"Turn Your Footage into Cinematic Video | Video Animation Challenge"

All right, for some reason, one second, we are going to cut back.
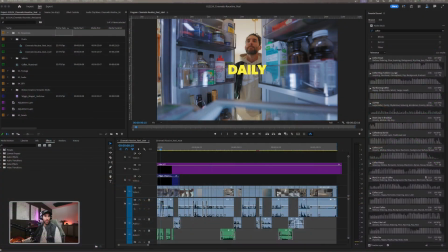(4:37)
Let's cut back to our Premiere. Here we go. Now we're inside of Premiere Pro.
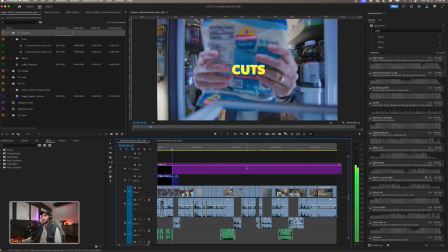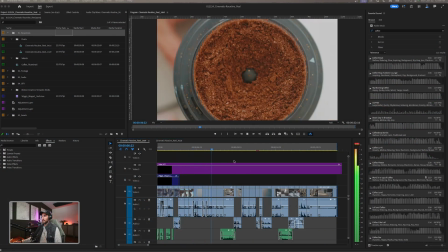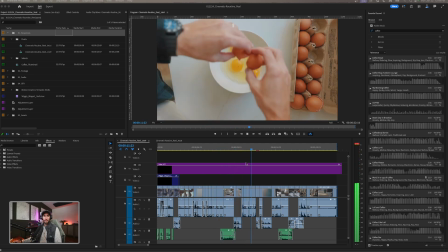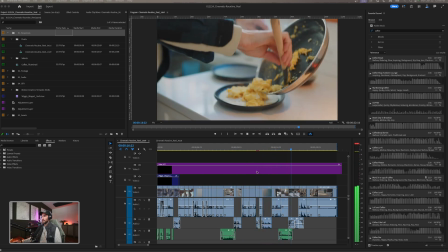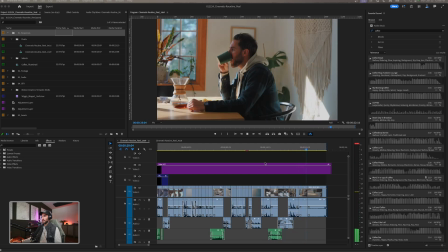(5:00)
All right, awesome. So
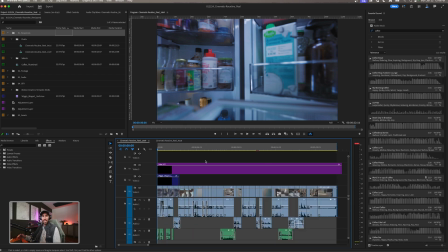(5:07)
lots of different things going on in here, lots of different cuts. And as you can see, I don't have any actual audio other than the sound that is recorded on the camera. There's a couple little sound effects that we're going to go into in a minute here.
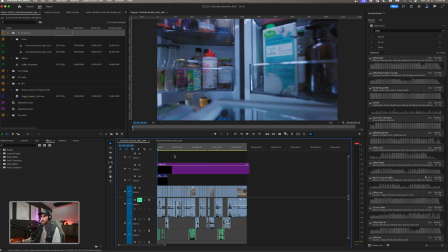(5:18)
But the couple things I do want to point out here, let's just mute this track, is we're starting on something that's this like wide establishing shot.
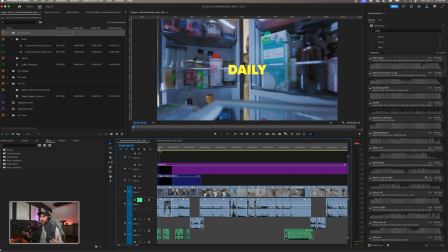(5:25)
So in this case, you just get creative with it. You know, there's no dictation on how you're supposed to shoot something like this. This is really just for fun. It's a good experimental way to get better at your craft, to learn the ins and outs of framing, lighting, cinematography, all those kind of things.
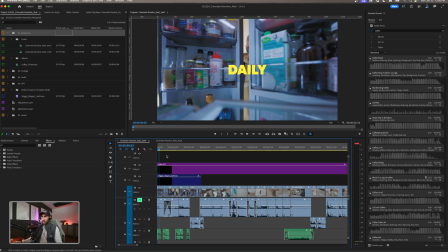(5:43)
And I really sometimes like those refrigerator shots. I think they look pretty cool.
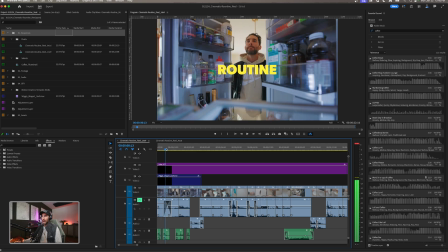(5:47)
They captivate the audience really quickly. So the first thing we have here is we have this shot of me opening the refrigerator.
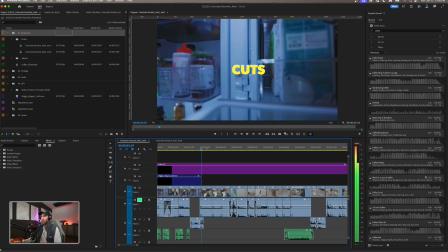(5:53)
And most of these shots, if you look back again, let's mute this as well.
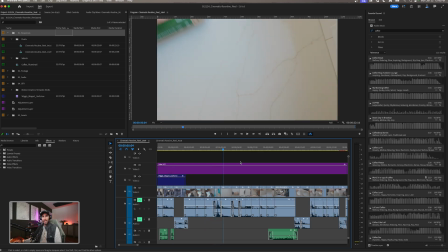(5:59)
Everything is static and on a tripod, okay? So when you're shooting by yourself, when you're shooting alone, that's one of the things that can become a challenge. You want to be able to set things up on a tripod so that you create the action yourself. And to create match cuts and to create transitions that way, you have to be a little bit more creative.
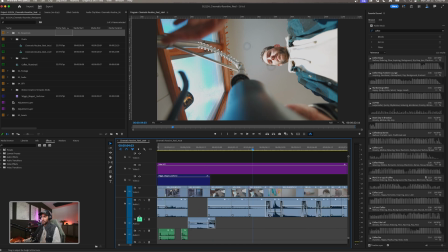(6:18)
So if we look at this shot right here, this is me, you know, just filling up this kettle in the sink.
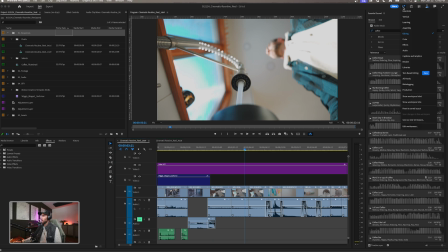(6:24)
So let's just go into our audio mixer really quickly. We're going to hop into audio.
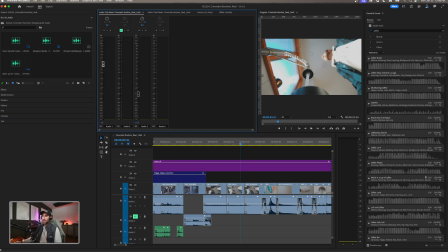(6:29)
We're going to go into our clip mixer, and I'm going to just take the track down a little bit just so that we're not blowing everyone's ears out here on the stream. All right, so what I did here is we have our clip of me filling the kettle here,
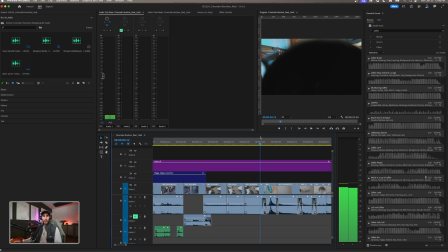(6:42)
and then what I did is I actually wiped that kettle over the frame.
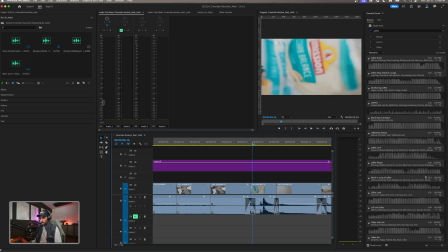(6:47)
And what that allows me to do then is have another shot on the second shot here where I'm also starting on something in front of the lens.
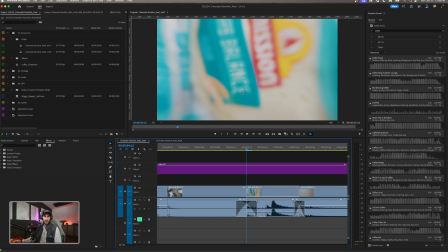(6:56)
So if I open this clip up, we're going to go back into our edit panel here. Let's see this, reveal this in project. All right.
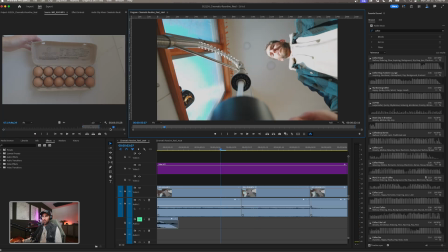(7:05)
And if we double click this, you can actually see that I started this clip right up here on the lens. All right. So if I go frame by frame, now we've dropped our tortillas out of the frame.
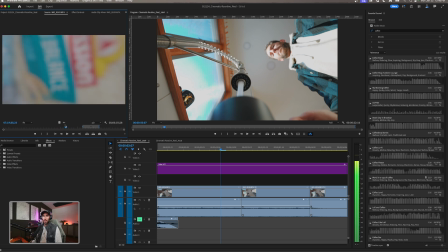(7:22)
So from here to there. Okay. And what that allows me to do is create what's called a match cut, or in this case, it's sort of like a transitional cut.
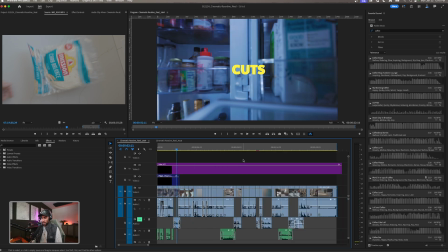(7:32)
So I can go, and let's just bring this into its own sequence. So we're going to go 1920 by 1080.
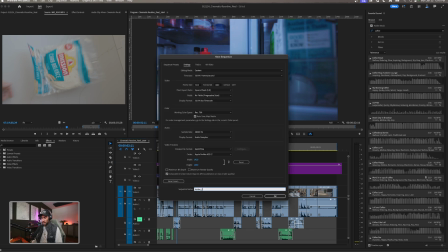(7:38)
Let's just create this and call this challenge 3.
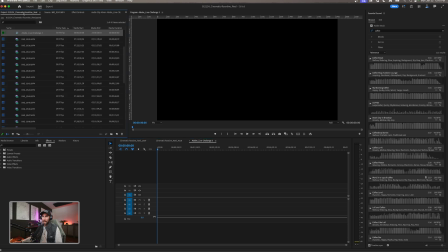(7:43)
All right, and what I'm going to do is I'm just going to go back into my project panel here so we can look at the footage together.
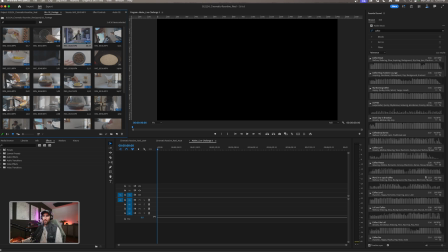(7:51)
And I'm going to go from that first clip of me in the sink here.
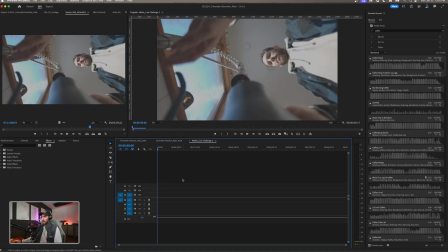(7:55)
So if I'm going to drag my audio and my visual in at once, I'm going to zoom this in. And if you're using the new beta version, there's a couple little features that are new to Premiere Pro, which I'm going to be talking about on my Instagram and sort of later this week.
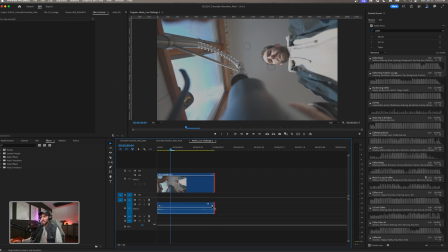(8:09)
But this is one of them, that this little like cross dissolve that has become so handy to actually like use that cross dissolve in a much more customizable way than we used to be able to do before. All right, so let's take this clip, for example. Okay, and then here you can see that I've now wiped this,
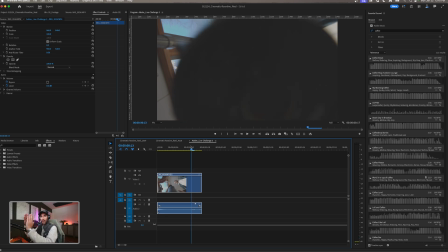(8:26)
the intention in mind that I want to wipe that shot and then end up in another shot so it looks like there's a transition, but I'm doing all of those transitions in camera. All right, so if I go here, I'm going to cut that clip.